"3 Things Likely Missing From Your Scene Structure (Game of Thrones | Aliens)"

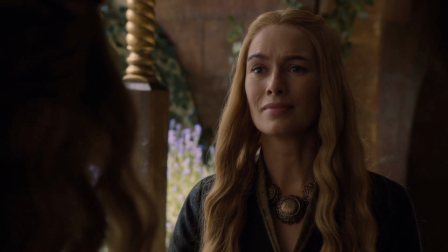(4:06)
The camera focuses on her reactions and mannerisms, just like the aliens scene does with Ripley.
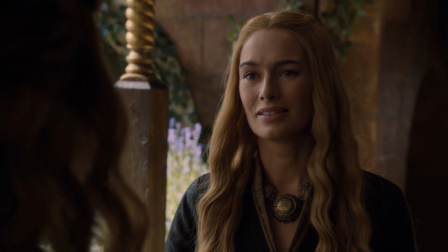(4:11)
And while it may not look like it, there is conflict, with a clear beginning, middle, and end.
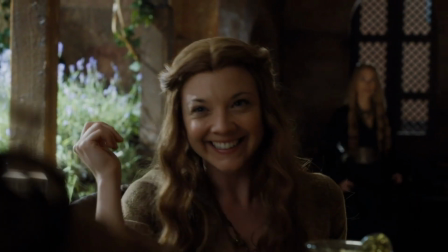(4:16)
Though Cersei is offering her help to Margaery to get her ready to become the queen, it's painful for Cersei to do so because she wants nothing more than to remain queen.
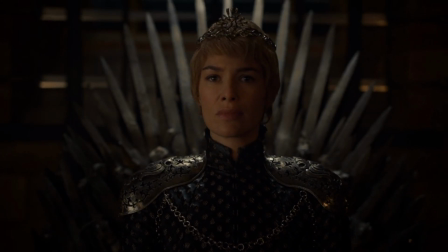(4:24)
The conflict in this scene is Cersei's internal want. The conflict in the alien scene is a lot easier to identify.
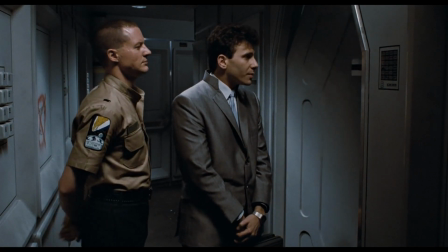(4:31)
Burke has a very clear want. He's asking Ripley to be the advisor, but Ripley knows how dangerous it is.
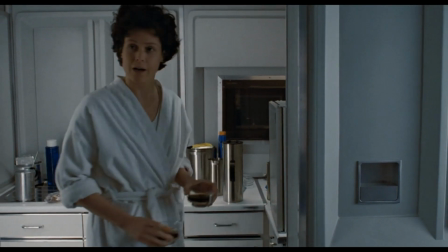(4:36)
The ball is in Ripley's court. Though Burke is the one with the need, Ripley is the one that controls her fate and whether Burke's goal is met.
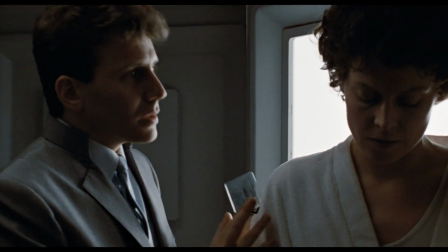(4:43)
And a big factor in the scene is that Burke doesn't get an answer. He gives up.
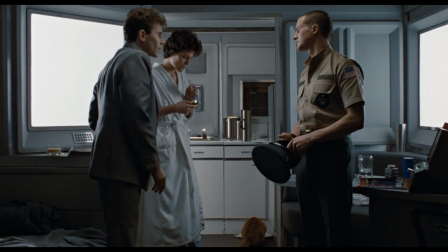(4:47)
He leaves his business card for Ripley to think about it, giving Ripley all the power, and shows that she is driving the scene.
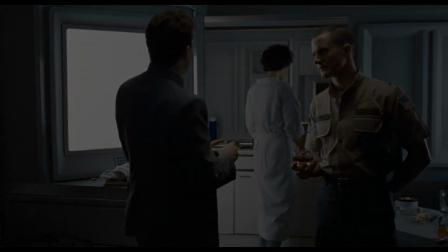(4:53)
So the audience is presented with new information that will project the story in a new direction. decision. And going back to the dinner party guideline, they leave early without an answer.
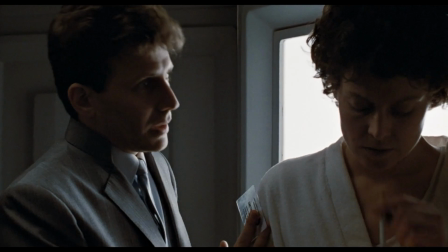(5:01)
We know Ripley will either accept or deny Burke's offer. This is the point of the scene.
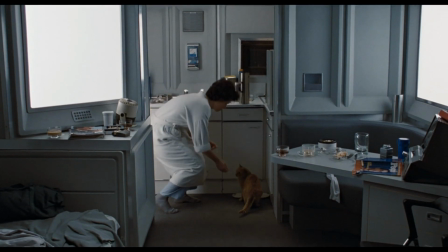(5:06)
And to reiterate, she is driving the scene, she is framed last, giving the audience enough time to wonder what her decision will be.
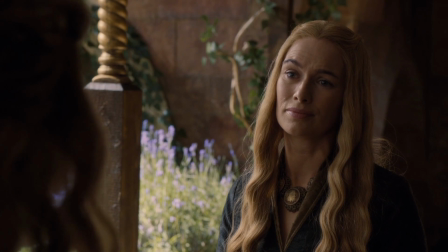(5:12)
So not every scene will have a clear external want and need.
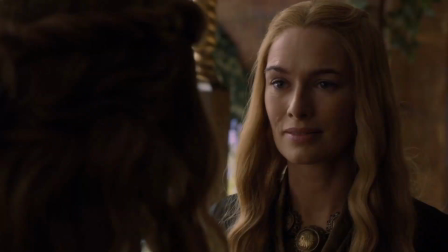(5:16)
In the scene from Game of Thrones, even though on its face the scene is just two people cordially talking without any animosity,
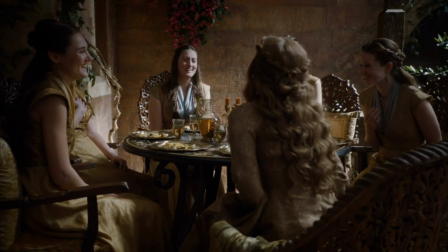(5:22)
the conflict of the scene is Cersei's internal want of remaining queen.
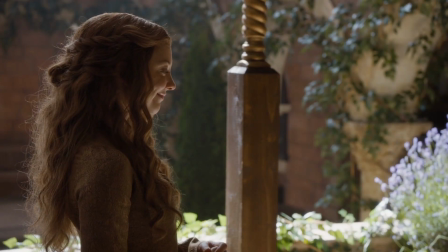(5:25)
She is facing an insurmountable obstacle of Marjorie becoming queen, inevitably taking away the thing she wants most.
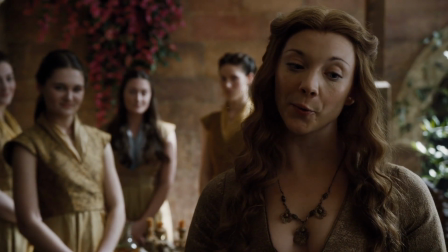(5:35)
This scene also has a trifecta of things that it propels in a new direction. 1.
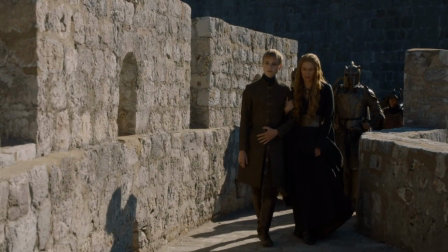(5:40)
Cersei learns Marjorie may be pregnant. 2. Cersei deals with the inevitability of losing her title.
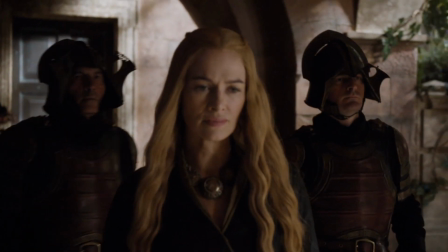(5:45)
And 3. The audience is left with illusions that Cersei is planning something.
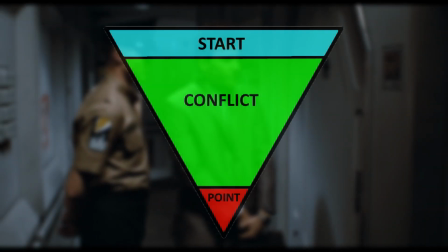(5:52)
So while these two scenes each follow the fundamental funnel method,
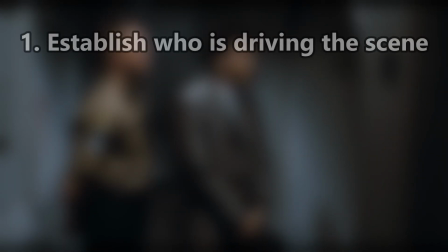(5:55)
I think what makes them great is that they establish who is driving the scene from the very beginning, they treat the scene as a short film,
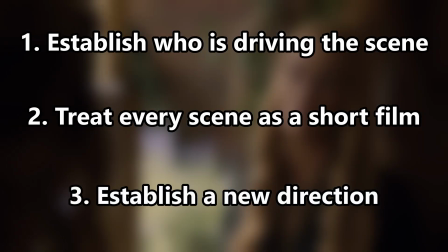(6:01)
giving it its own mini 3-act structure, and finally, not only do the scenes come to a point, they give the audience new information that projects the story in a new direction.
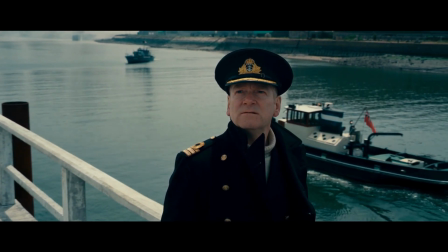(6:12)
When you watch film and TV, you can see how not every scene accomplishes these three things, but still follows the funnel method, and there's not anything inherently wrong or bad with that.
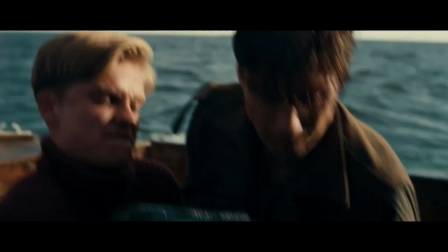(6:21)
But scenes can be more impactful and do more for your story if you implement these three things.
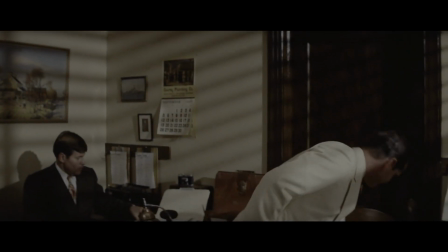(6:25)
If you want another example of a movie that does this extremely well, go watch Chinatown. If you're like me, you probably heard that Chinatown is the best written screenplay of all time.
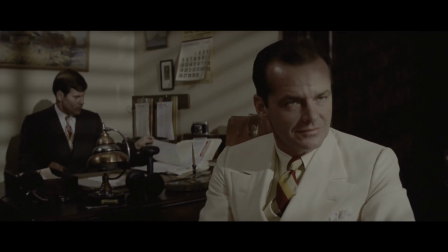(6:33)
I personally don't believe it is, but I think the reason why it's repeated is because it's so efficient at pushing the characters, plot, and story in a new direction with each scene.
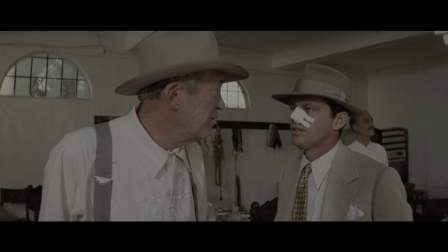(6:42)
I find a lot of amateur and beginner writers make this mistake.
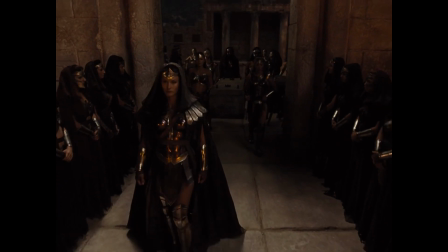(6:46)
While even amateur writers are pretty good at putting conflict in their scenes, they oftentimes write scenes that start way too early, which causes the audience to lose confidence and get bored.
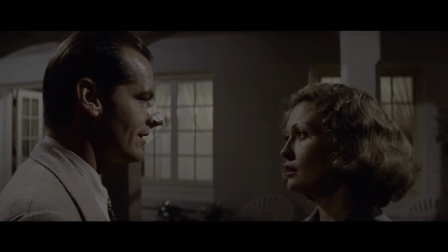(6:54)
The audience feels emotionally distant to the scene because there's no one driving it, and oftentimes even if the writer has a point, there's no new information learned.
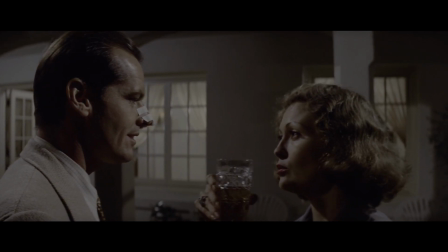(7:01)
They retread the same story beats far too many times.
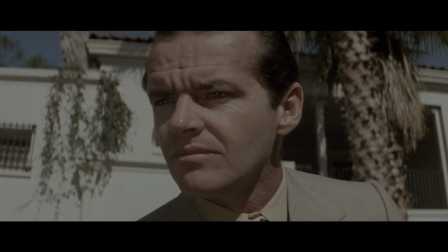(7:04)
So my advice to a lot of newer and beginner writers is to keep these things in mind when outlining your scenes, and this advice is not exclusive to film.
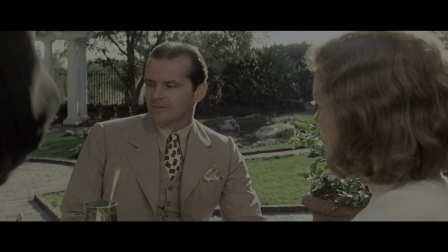(7:11)
I think a lot of people that are writing novels make this mistake too, though I do think that novels are a little more lenient on how early you can start your scene. So I hope this video was helpful in covering a few elements I think are often left out of many scene structure related advice.
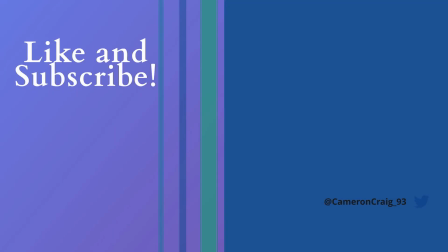(7:24)
If you like this video, don't forget to like and subscribe. My name is Cameron, and thank you guys so much for watching.